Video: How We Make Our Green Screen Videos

What really is a game changer is when you start using specialist lighting.
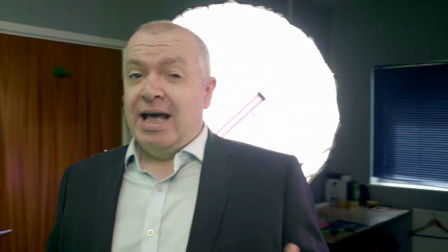265s
To increase the realism and to add extra depth and atmosphere we use this specialist lighting equipment.
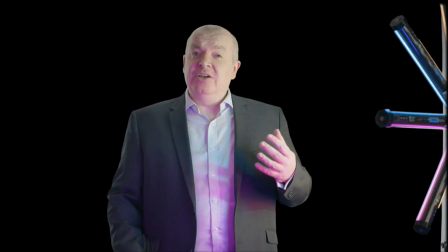274s
You can see the difference it makes to the subject and we can control the lights remotely so they can change mid shot.
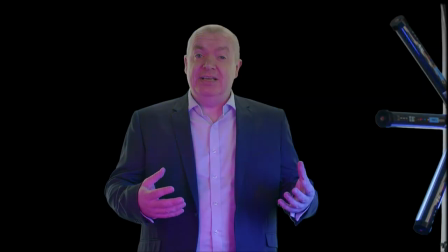282s
Have a look at these videos where we've added special lighting and sound effects to add to the realism.
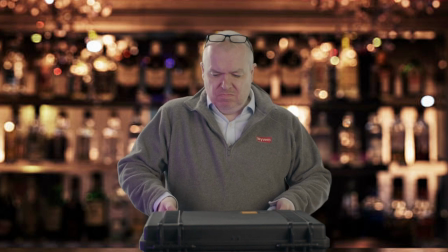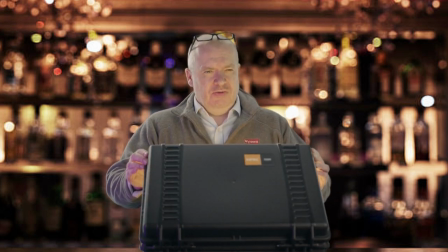296s So what I think is?
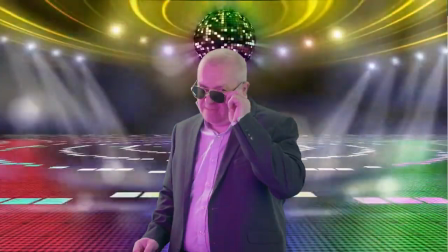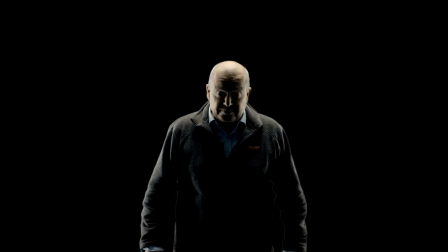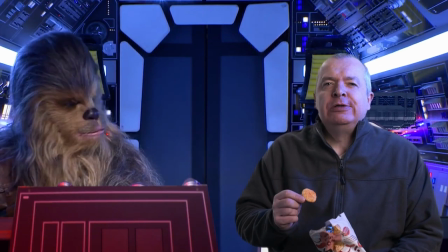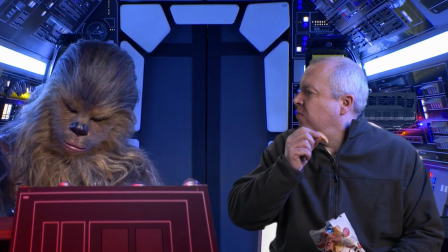322s What?
I hope you found that a really useful showcase of what we can do here at Can I help you? What? I'm doing the wrap-up for my green screen video. Well, I'm doing it too. Fine. Whatever. Useful showcase of what we can do here at Wyvern. What are you doing? I'm home. If you're interested in making a video using green screen or any type of video, contact us by the details. On the screen, one of our digital media team, we're more than happy to discuss your leads. All right, have a good one.